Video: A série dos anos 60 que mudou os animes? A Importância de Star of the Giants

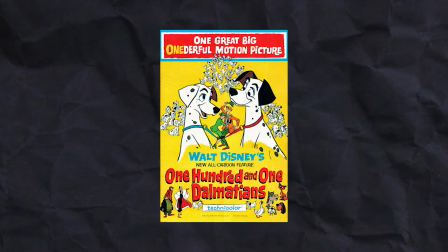251s
Sim, a técnica usada há sete anos antes, em 101 Dálmatas. Sendo uma técnica introduzida por UbiWorks na Disney em 59.
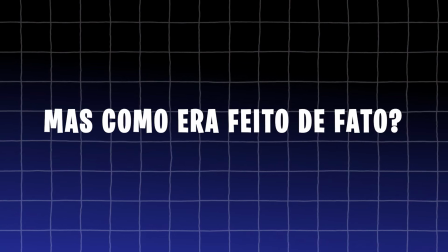259s
Mas como era feito de fato?
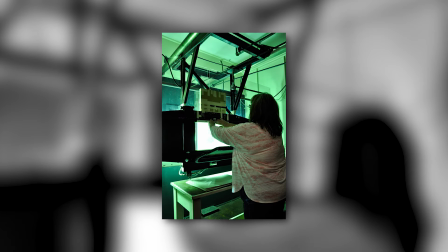261s
UbiWorks modificou uma câmera Xerox para fotografar e imprimir diretamente as linhas de lápis dos animadores nas cells,
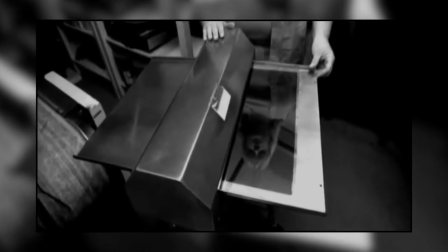269s
que são as folhas de acetato usadas na animação, automatizando o processo de traçado e preservando mais os traços originais dos animadores.
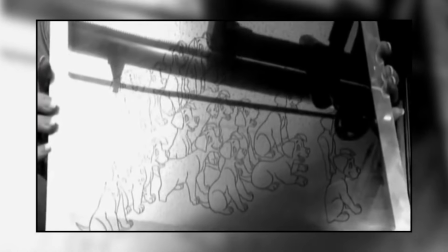277s
Isso acelerou a transição do desenho a lápis para cells, mas também manteve muitas das imperfeições dos esboços,
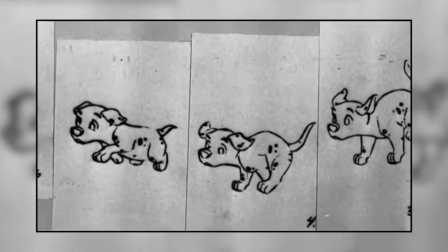283s
muitas vezes ignorando a etapa de limpeza que era realizada durante o traçado para o celuloide.
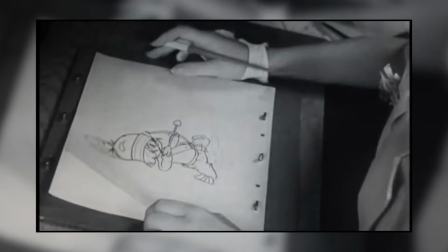289s
Essa técnica permitiu a redução e ampliação rápida das imagens, facilitando tarefas que antes eram demoradas.
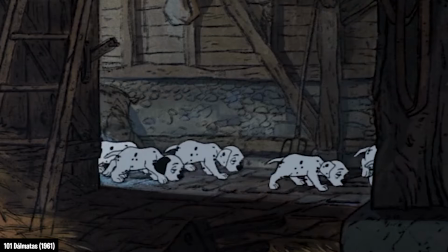295s
Um exemplo claro e famoso, e que eu já citei aqui, é o filme 101 Dálmatas, de 1961,
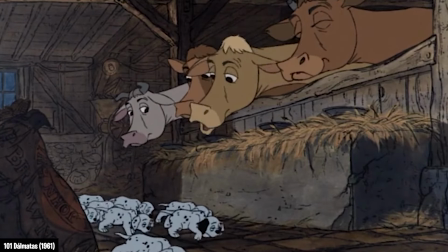302s
onde a técnica foi usada para animar centenas de cães sem precisar desenhá-los individualmente,
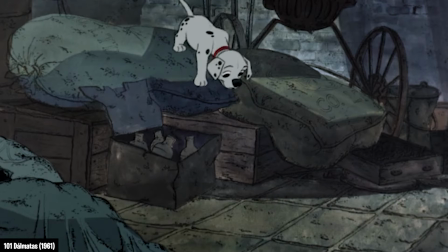307s
mas criando ciclos de animação e variando seus tamanhos e posições para dar a impressão de muitos cães diferentes.
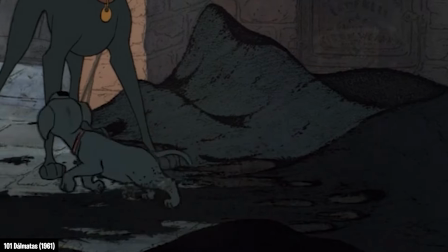314s
E embora ela tenha trazido uma aparência menos polida para os filmes, com linhas mais grossas e visíveis marcas de lápis, ele foi crucial para reduzir os custos de produção.
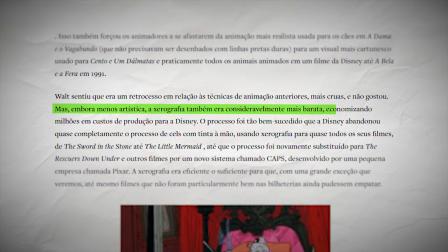323s
Isso permitiu que a Disney continuasse a produzir filmes de animação com um orçamento mais controlado.
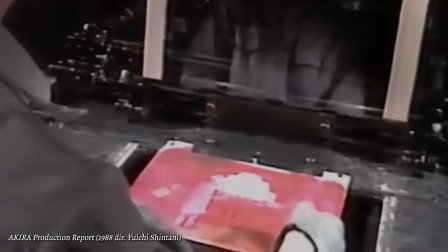329s
No Japão, a técnica foi chamada de Machine Tracing,
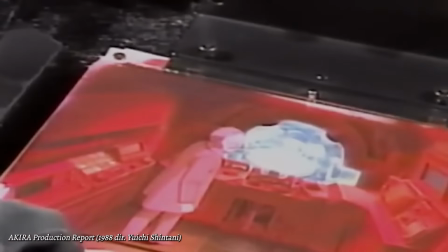332s
traçado por máquina, e foi ela que permitiu replicar o estilo de arte complexo e riscado dos mangás, como de Noburo Kawasaki, no anime de Star of the Giants.
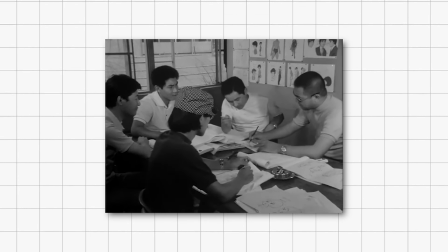341s
Em vez de simplesmente copiar imagens, a xerografia no Japão acabou por eliminar a necessidade de uma equipe de traçado,
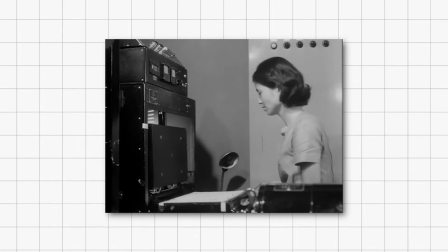348s
e que vale dizer, era composta principalmente por mulheres, o que acarretou numa indústria ainda mais dominada por homens.
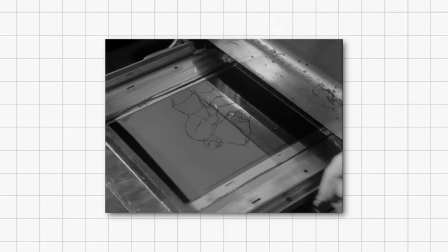354s
De qualquer forma, com o uso da xerografia eliminando toda uma equipe de traçado,
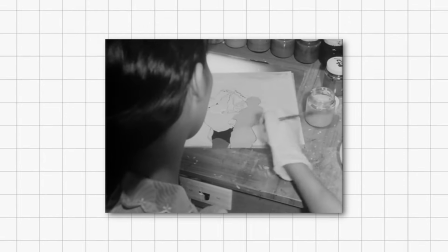359s
Isso permitiu que os desenhos dos animadores fossem transferidos diretamente para o acetato, com ainda mais precisão e menos interferências.
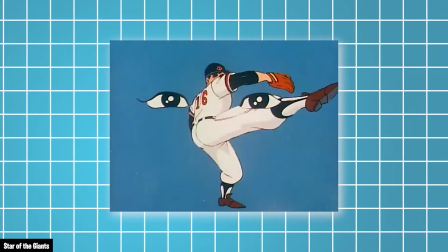366s
Essa mudança favoreceu a expressão individual dos animadores,
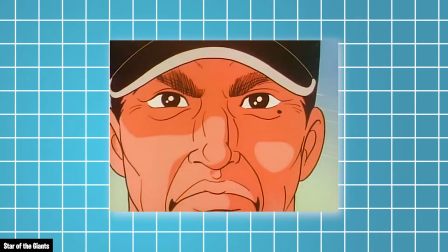370s
permitindo maior diversidade visual e possibilitando o uso de pinturas e linhas mais complexas nas animações.
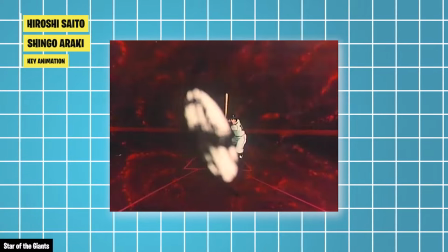376s
Como vemos nessa cena aqui de Star of the Giant, a xerografia resultou em desenhos mais ásperos e orgânicos,
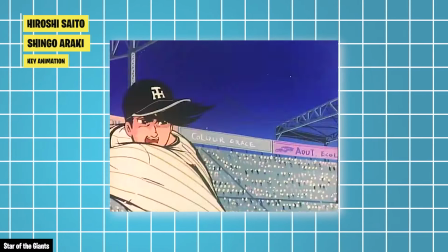382s
contrastando com o estilo mais simples das animações anteriores.
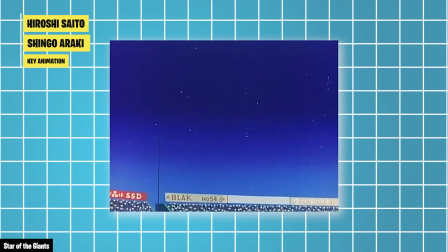385s
Em outras palavras, isso significa que os desenhos mantinham a textura e as imperfeições naturais do traço à mão,
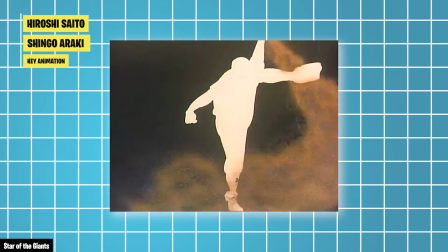392s
diferentemente do traçado manual que suavizava e uniformizava os desenhos.
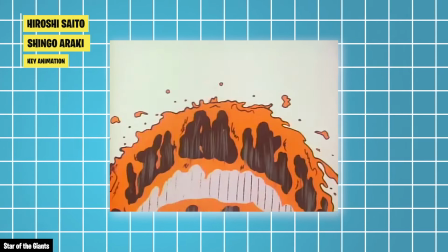396s
É um estilo mais brutal e natural. E claro, como era de se esperar, a técnica também incentivou uma maior experimentação visual,
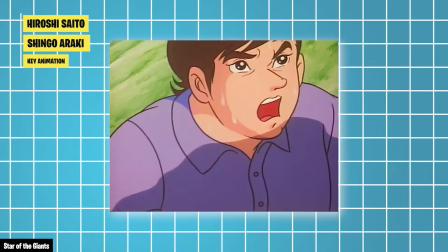404s
como o uso de cenas de ação exageradas e fundos abstratos, principalmente nos episódios em que Shinguaraki trabalhou.
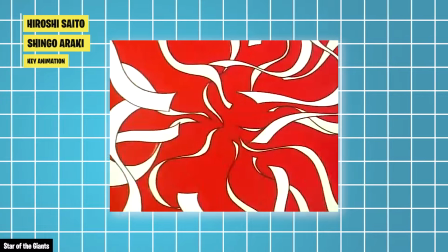410s
Sua veia mais imaginativa e fora da caixa encontrou no anime um território para testar ideias visuais únicas, além de,
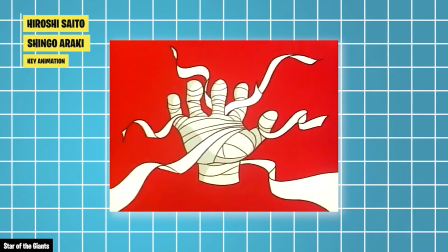417s
claro, ele sempre ter tido linhas mais densas e complexas, o que naturalmente se encaixa com uma luva na xerografia.
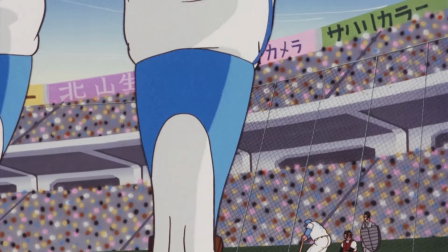423s
E nesse sentido, muitas das inovações visuais e tecnológicas foram atribuídas ao seu diretor, Tadau Nagahama,
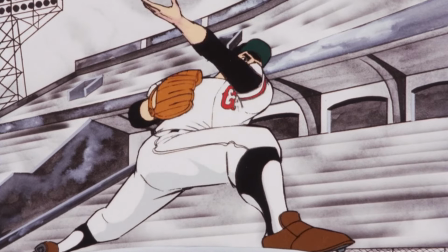430s
que liderou uma equipe de storyboarders realmente talentosos, incluindo Toshiyuki Tomino, Hiroshi Saito e Satoshi Desaki.
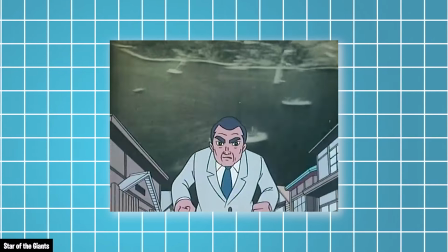437s
Sob a direção de Nagahama, a série utilizou diversas técnicas inovadoras,
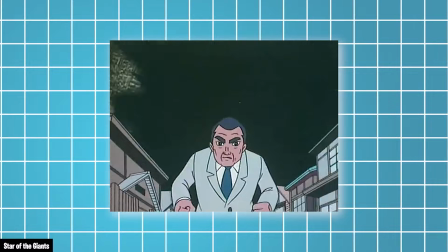442s
como o uso de cenas reais da Segunda Guerra Mundial nos fundos de uma cena no primeiro episódio e a criação de fundos abstratos durante as cenas de partidas.
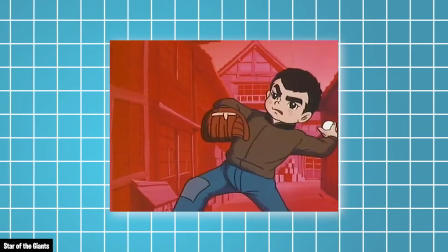450s
E lembrando que estamos falando de um anime de 68, então não existia nada parecido em animes para TV como o que Star of the Giant estava fazendo.
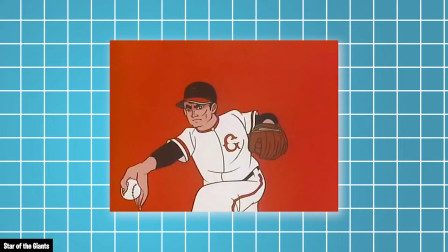459s
Até mesmo esses fundos abstratos seriam técnicas que seriam adotadas posteriormente por diretores renomados como Zamo Dezaki e Yoshiyuki Tomino.
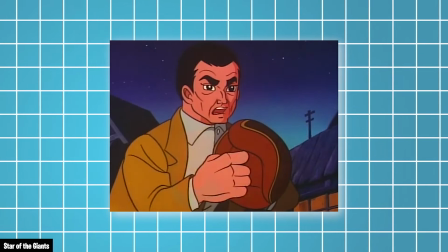468s
Mas um fato importante aqui é saber que Star of the Giant contava com uma equipe única em todos os sentidos.
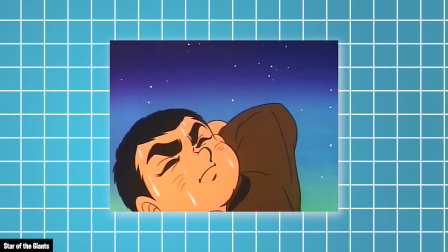474s
E isso até mesmo nos seus roteiristas, que também foram fundamentais na revolução que o anime causou.
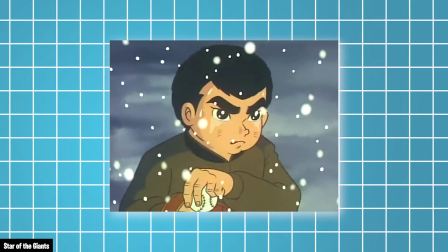480s
Como quase todo anime da época, Star of the Giants era uma adaptação de mangá,
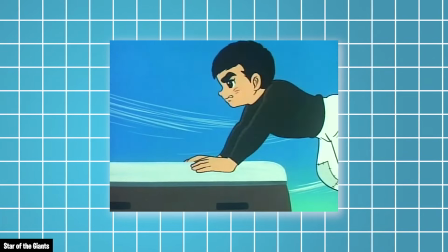484s
mas a equipe de produção da Tokyo Movie logo enfrentou um problema inédito. o anime estava começando a alcançar o mangá.
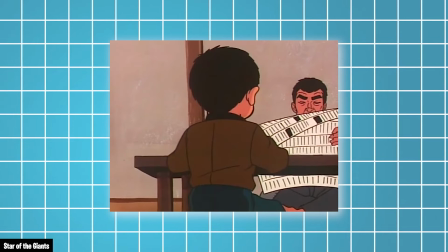490s
Isso não havia sido um problema até então, porque a maioria dos mangás adaptados eram histórias episódicas e abertas.
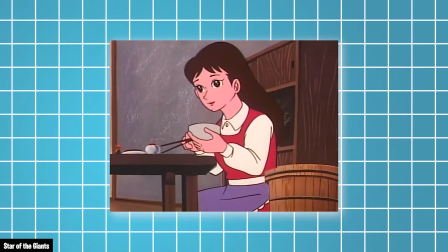497s
Mas dessa vez, havia uma trama contínua.